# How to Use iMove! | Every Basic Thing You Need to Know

Hi guys, welcome back to Lost Sailey Chella, and in today's video, I'm going to be showing you every basic thing you need to know about iMovie, how to use it, and little tips and tricks about how you can make your videos better quality and better editing.
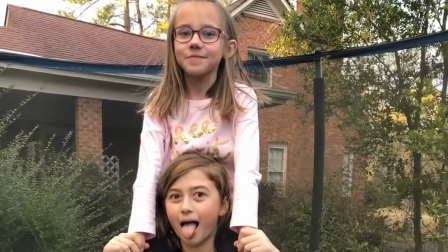So before the video starts, make sure you subscribe down below, click the bell, and give this video a thumbs up if you think it will help you. And without further ado, let's get on with the video.
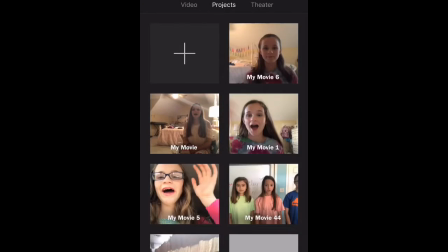[0:33]
So I opened up the iMovie app and I'm going to click on projects and I'm going to click on the plus sign
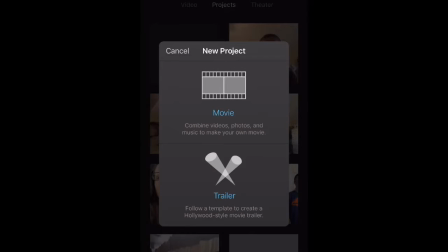[0:43]
in projects and I'm going to do a movie because that's what you ever want to do for your videos. I'm going to select all the clips that I want in my video. This video is going to be what I'm making for my personal channel.
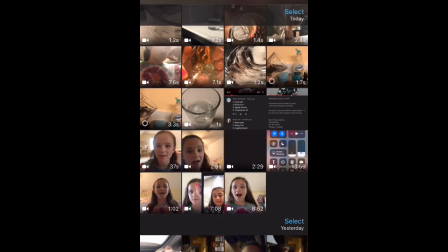[0:57]
The link may be in the description, so check there. And then I'm going to click Create Movie.
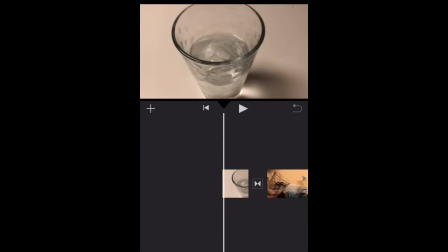[1:06]
So the first thing I'm going to be showing you how to do is get the transitions to be different. That's like how it goes from each clip. So this is the transition.
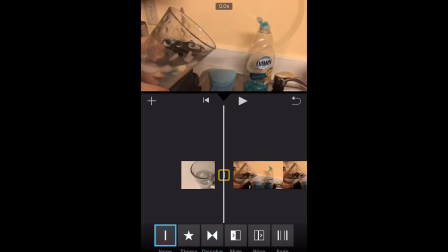[1:20]
Like that, that's how it gets from to the other clip. Look at the many ones that are at the bottom.
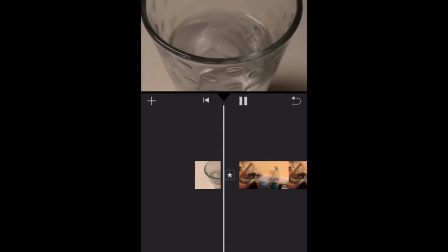[1:28]
You may notice that it says 0.5 seconds, 1 second, 1.5 seconds.
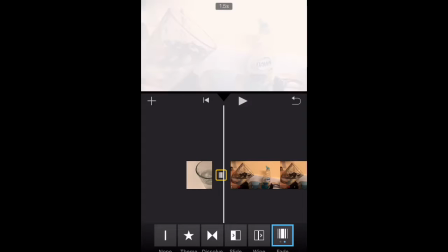[1:33]
You can change how long it is. It's a very useful tool. I personally like to use none, but you can do whatever.
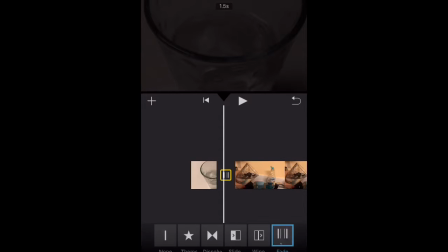[1:41]
On the slide and wipe, you can change it to slide and wipe a different way. And on the fade, it can fade to black or it can fade to white.
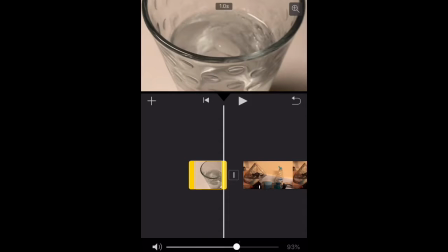[1:50]
To adjust the volume, you can just click on the clip and then go to like the volume at the bottom.
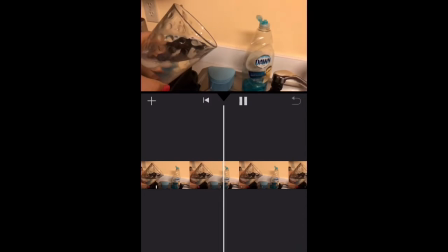[1:57]
And you can make it up or down, depending on what you want.
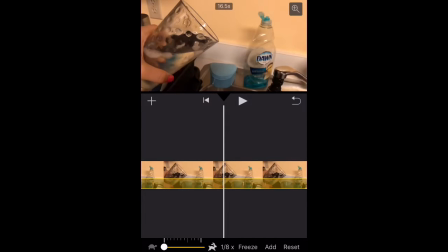[2:01]
I'm making this in more slow motion, or actually less, because it looks like I'm pouring out a lot of water, when I'm really only pouring out just a little bit.
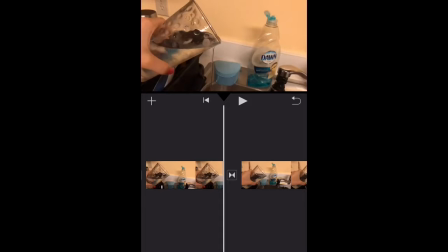[2:11]
So, that's that.
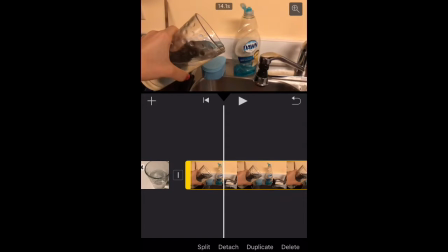[2:19]
Actually, what I did was the first scene was a fail, so I had to delete it. I wanted to zoom in on that water drop that fell, so what I'm going to do is at the starting of where it is about to fall, I'm going to split it, and then at the end,
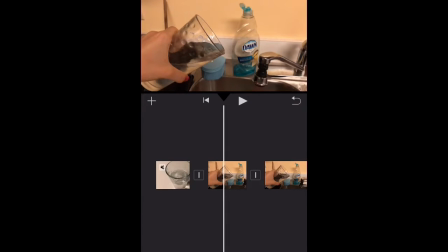[2:34]
I'm going to split it. Then, at the very top of your screen right now, or the screen, there is like a thing that you can click, and you can pinch to zoom wherever you want.
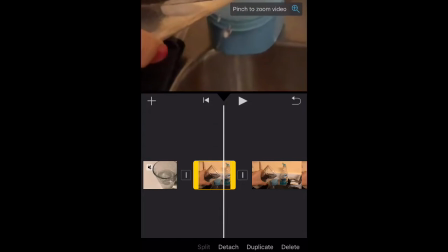[2:45]
So I'm just going to zoom right in on the drop, and then watch.
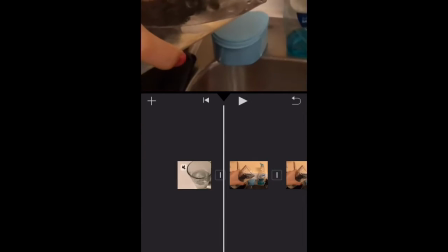[2:52]
But I want to add like a filter to it, so that's what I'm going to do. I'm going to click on it, then at the very bottom, it's the very right one.
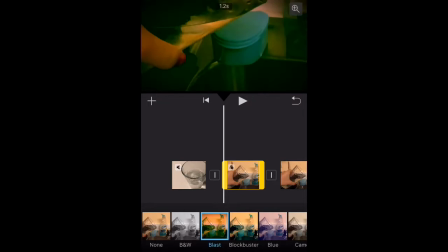[3:05]
It looks like three little circles, so I can change it now.
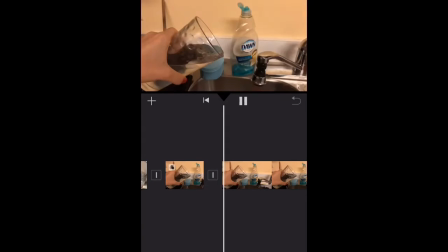[3:11]
I just picked that one, then yeah. Now I'm trying to make this look like I'm not pouring out as much water, so I'm going to click it. And go to the little time thing and make it faster so that way I'm not pouring out like a whole entire gallon.
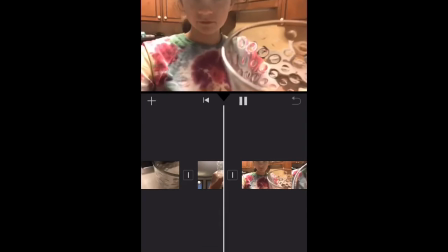[3:29]
Now on this one I couldn't hear what I said, so I just turned the volume up to 5.
Drink your water.
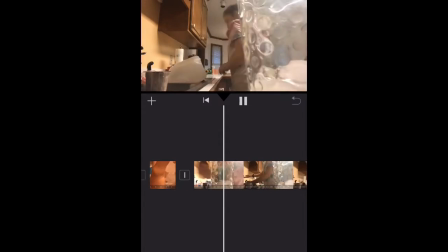[3:35]
Now I have a montage of me doing dishes,
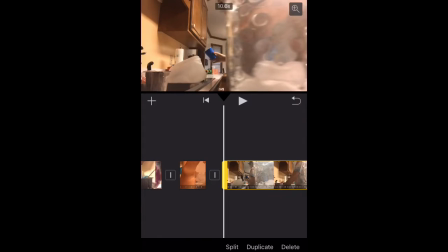[3:38]
but I want to speed it up even more than the time lapse, so I'm going at the bottom and speeding it up by 2, so now it is
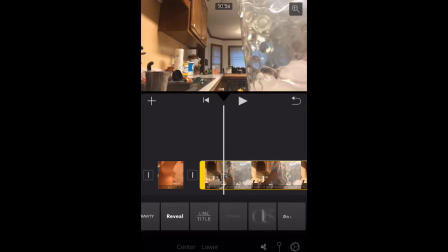[3:45]
incredibly fast. I want to add text to say dishes montage,
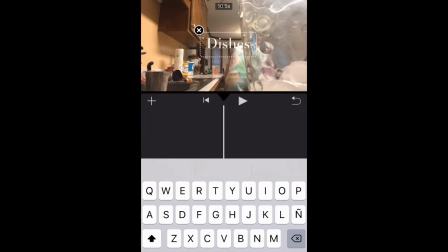[3:51]
so I went to the T and picked my font, and now I'm typing it in.